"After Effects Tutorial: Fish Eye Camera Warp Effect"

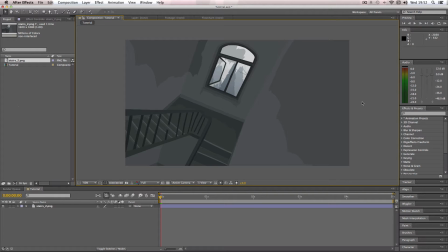0:00 Alright, in this quick tutorial, I'm going to be showing you how to create some camera warping effects in After Effects, and I'm going to be showing you how to create a fisheye effect on the camera. Okay, so I've got this piece of concept art which I made for a short film a while ago, so I'm going to be using this as my example image.
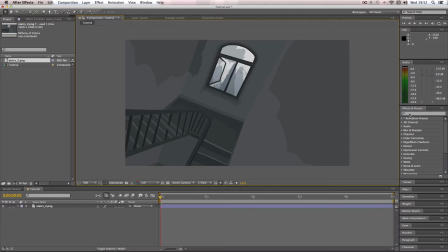0:18 So first things first, I'm going to go to the effects and preset panel, and I'm going to do a search for warp. It should come up just here. It's just called warp. There's other kind of warps, but we just want warp itself here.
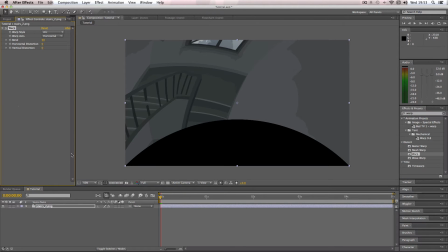0:31 So I'm going to drag it over onto my image. And so right away, it will do this weird sort of arc warping effect, and we don't really want that. So we're going to go to warp style and go down to fisheye.
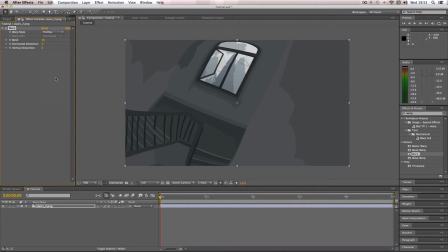0:44 And then once we have that, all you really need to adjust is this option called blend. And if I just start moving this like this, you can see the effect go to work. And my advice for this would be not to have too high a value, because then it just gets too distorted.
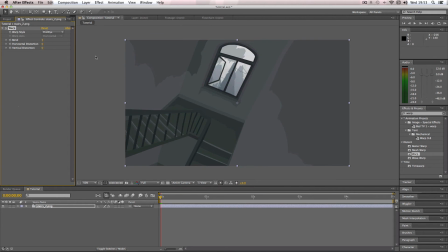0:59 In this sort of shot, what I wanted to achieve was to sort of show it as if it's being shown from a CCTV camera. So what would be nice for this shot is something like about minus 10. So there's just a slight bit of warping, so it appears like it's showing more of the shot. So there, yeah, basically you just adjust the blending. About minus 10 would be great.
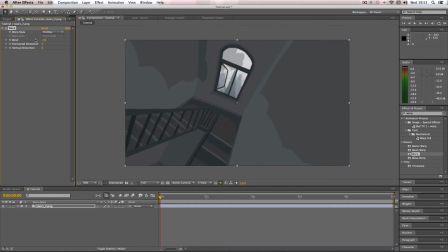1:19 Obviously you can do it more, but then it gets a bit more distorted. And so I recommend just have quite a subtle value, and it should add quite a bit to the shot. So I'm going to keep that at about minus 10. So there you go, it's really easy to do, but it can add a unique element to the shot.
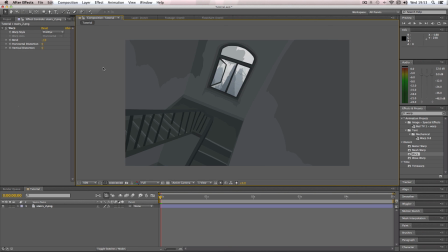1:34 So as always, I hope you found this video useful, and if you want to see more tutorials like this in the future, please subscribe.